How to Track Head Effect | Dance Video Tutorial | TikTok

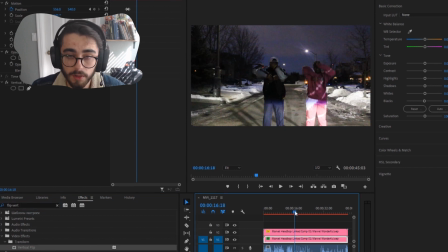What you're going to do with the bottom one is go to Effects and press Vertical Flip, drag it on. Essentially what this will do is take your video, turn it upside down.
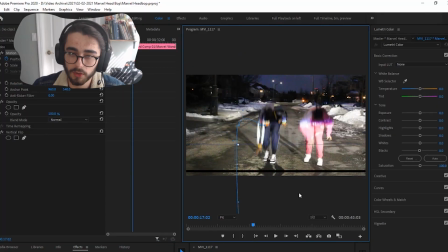So now if you drag that video now to the bottom, it will line up. So yeah, like if you go frame by frame, it'll look weird because you can see his leg flipped at the bottom, but it looks better than a black bar. And you can't really notice it. It looks kind of like a cool trippy effect anyways. You don't want to change the X positioning just because it's already lined up.
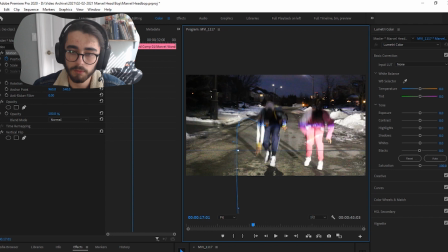The X is like left and right. Then the Y axis, which is up and down, you want to drag the bottom layer down so that it lines up perfectly with the top video.
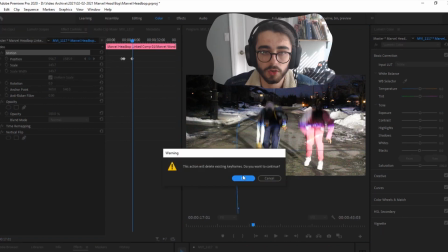If you can see here, it looks pretty seamless. And what you want to do is press this little stopwatch to create a keyframe,
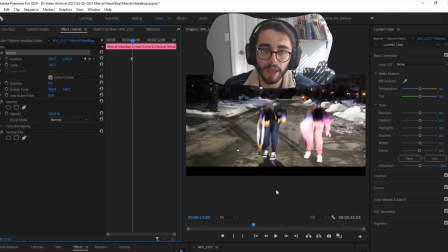and then just go forward frame by frame and adjust the Y positioning of that bottom video to make sure that it aligns and matches up well.
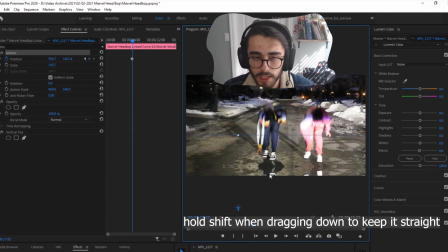And for this, you can't really take shorter steps. It has to be every frame.
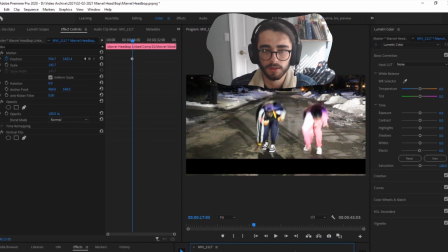So what that means is you can't just make one keyframe at the beginning, one keyframe at the top, and assume that it'll match up, which is what I tried to do initially, if you see here.
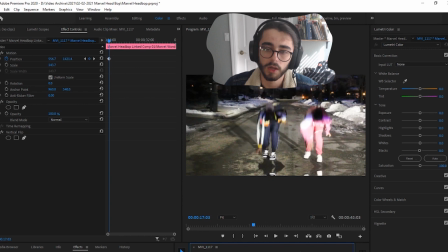But in the middle between those points, there's these black bars, which is why you need to go frame by frame, keyframing that position.
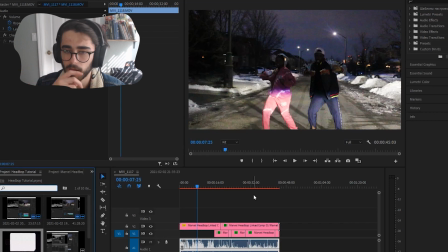Hopefully that makes sense. So because the coloring on this was so bad, I decided to actually make it look like a film overlay.
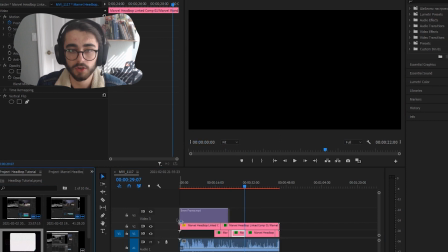Here, I'll leave the link to something in the description of where you can download an overlay like this.
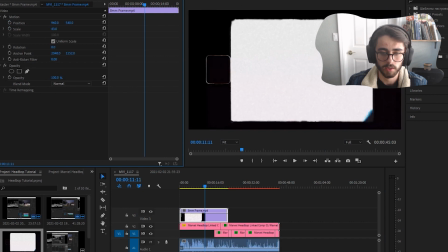But for this, it's super easy. All you have to do is just drag it on top and then change the blending mode here to overlay.
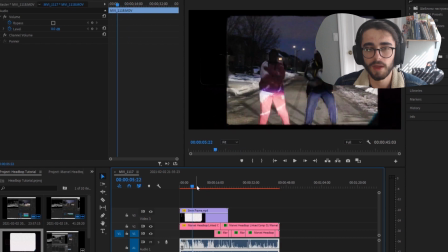I put this over the video just because like it kind of makes the bad lighting seem intentional almost because it matches that film look.
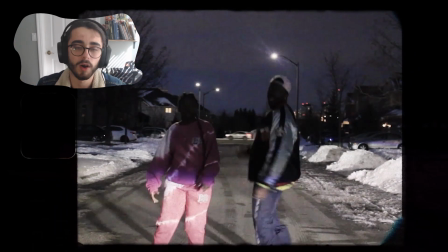There were a couple of black bars to the side as well, and I didn't want to go through this whole keyframing thing that I just described with the vertical bars.
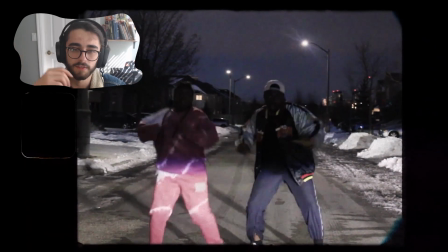So I just put on this film overlay to kind of cover the sides, which saved a bit of time for me. And it ended up looking pretty good.
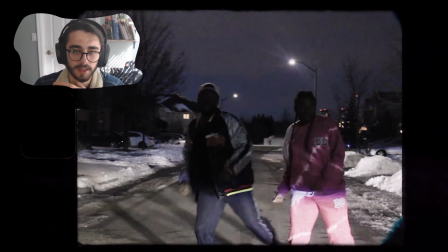Like I said, it's a pretty easy process. It's just kind of tedious and takes some time to figure out. But let me know if this works.
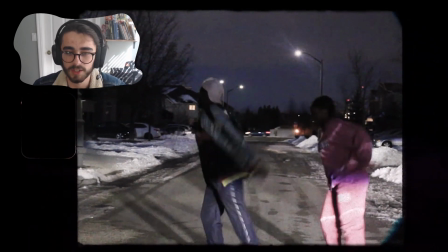If anybody makes it, send me something on Instagram, jmish.co. It'd be dope if you actually ended up using this.
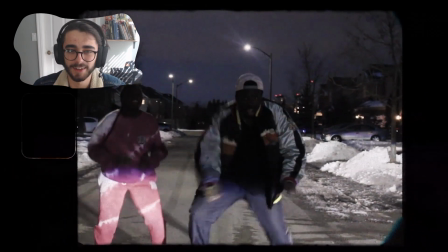But yeah, thanks for watching if you got to this point, and hopefully I help. All right, peace.